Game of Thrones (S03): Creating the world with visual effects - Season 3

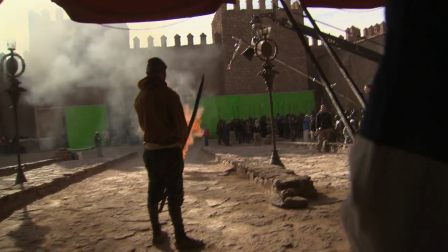We also shot a bunch of practical fire elements with Stuart with the same rig, and then we comp those in.
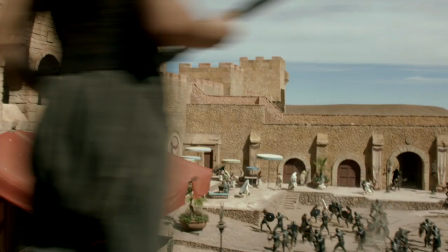But we've sort of avoided CG fire because we just don't think it looks quite as good.
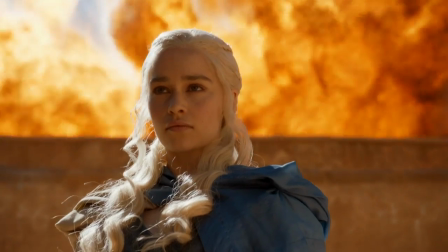We're doing an explosion on top of a wall with Danny standing in front of it, about 40 feet in front of it, so it's very controlled.
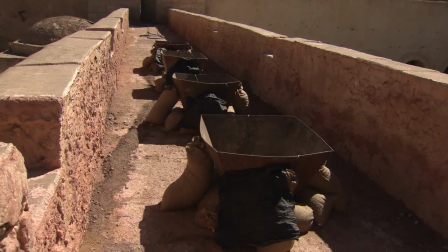It's a very safe explosion. And we have 4 explosions that go off in a row, so 1, 2, 3, 4,
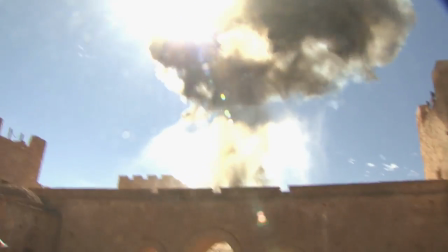just to create a massive fireball, just to back Danny, really, to show she's got the power.
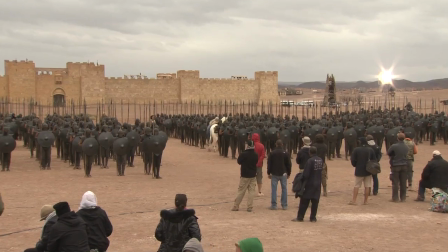And then the other part of what we did was take the 400 costumed extras and turn them into 8,000.
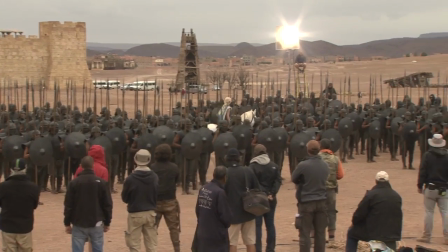We determined that we needed a camera at 200 feet so that we could shoot the big exit shot. So we wanted to be up high enough so that we could see inside the plaza, over the walls.
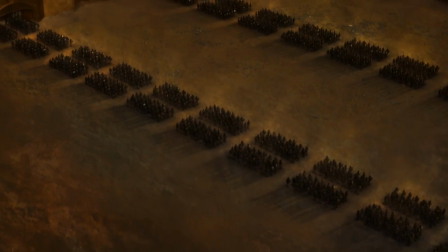We wanted to see 4 big columns of the Unsullied exiting. We wanted to see all of Astapor.
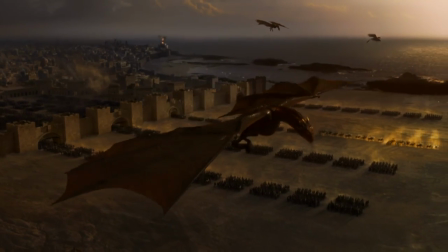We wanted to see the destruction. We wanted to see the shoreline, the waves crashing. And we wanted to see the dragons enter in the foreground, in the air, flying over. So it's a lot of stuff to cram into one shot.
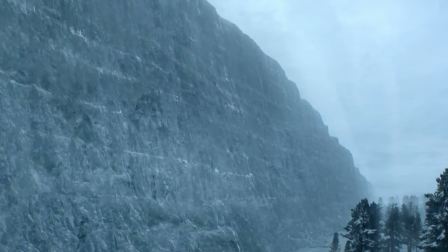Probably the hardest thing to achieve was climbing the ice wall, because aside from 30 feet of it, it didn't exist. And we had the actors interacting with it nonstop, and it's a long sequence. It's almost 200 shots. It required more resources than almost anything else, and more planning than almost anything else,
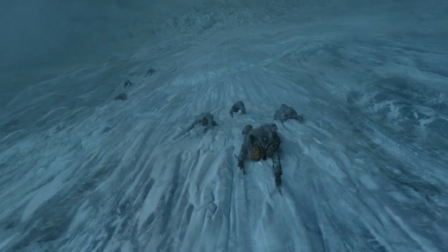and more work after the fact than almost anything else. This is probably the most visual effects intensive scene we've ever had. I think every shot is a visual effects shot.
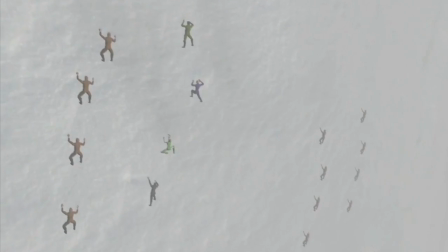It really started with previs, where we sat down and tried to figure out
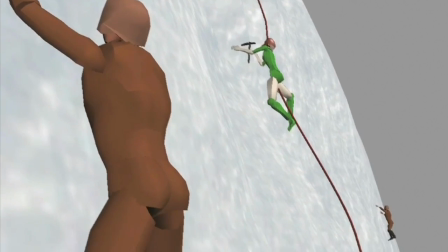if a batch of people are going to start climbing this ice wall like they're climbing a mountain.
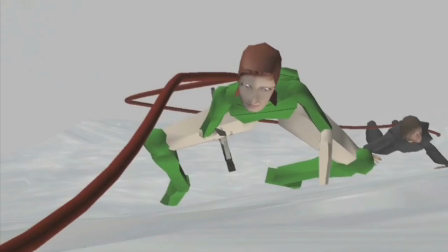How do we physically do that in a way that makes sense for production,
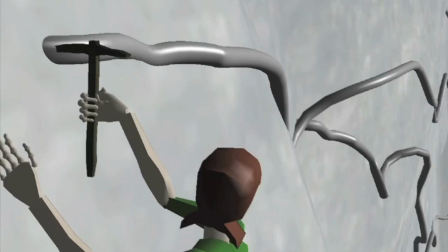that tells the story, that communicates the peril that these guys are in? For the ice wall, you know, it all starts with having the proper set, which is this 32-foot wide,
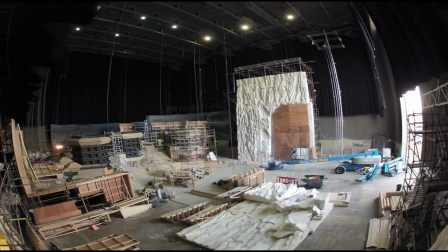50-foot tall, massive set that the actors can really climb, stunt guys can really climb.
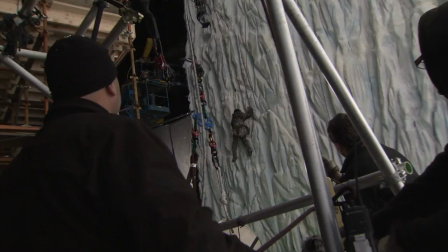And then visual effects picks up with, you know, there'll be wires that everyone has to have for safety.
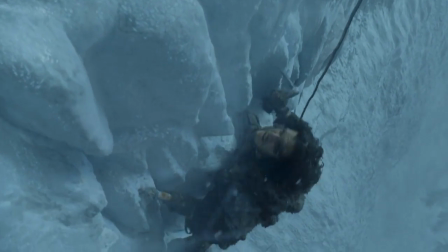And we'll take out all of those wires so that way people don't know that they were suspended while they're doing all this. Then for every time we shoot off the set, you know, we extend the ice wall indefinitely into the distance. But what really helps is to have that real wall on set on the day, and then we match to that and just make it larger than you could ever really build. We've had to build it, which has been huge, and sculpt it, which is essentially polystyrene, and then it gets plastered, then it gets painted, and then it gets covered with wax, and then it gets painted again sometimes, and then more wax, and then we build up the layers. So you get a lovely feeling of the colour, just very sort of, just like in real ice. It isn't, so it's not like slapped on the front. You sort of get it quite sort of ghostly feel to it. Yeah, the wall climb was amazing.
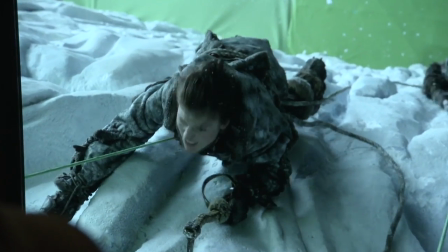Yeah, I thought they'd build this kind of 10-foot high plastic wall that we'd have to go up and down 20 times to make it look like we were climbing a lot,
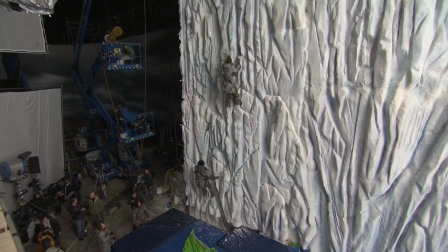but actually they built a 50-foot high plaster and polystyrene wall that we could actually dig real ice axes into and dig our crampons into and do, you know, proper climbing. And it always, again, amazes me with this show when you turn up and they've built something that incredible. The wall was an experience that I don't think I'm ever going to be lucky enough to get again in my life. It was fantastic. The wall it's plastic, but it had like a waxing cover. And so every time that you buried the axe, it made a thud sound as if it was ice. Like, it was incredible. And so yeah, we just kind of climbed. And with the men down at the bottom, they were brilliant.
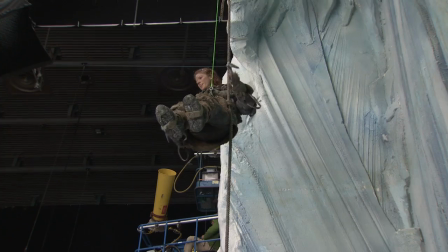They kind of like helped us with the wiring. So you looked like you were nimble when you were climbing, when really we weren't at all.
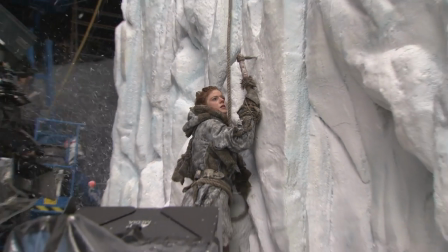And then the wind machine would start blowing and the ice machine would start blowing. And so we'd be kind of like 30 feet off the ground.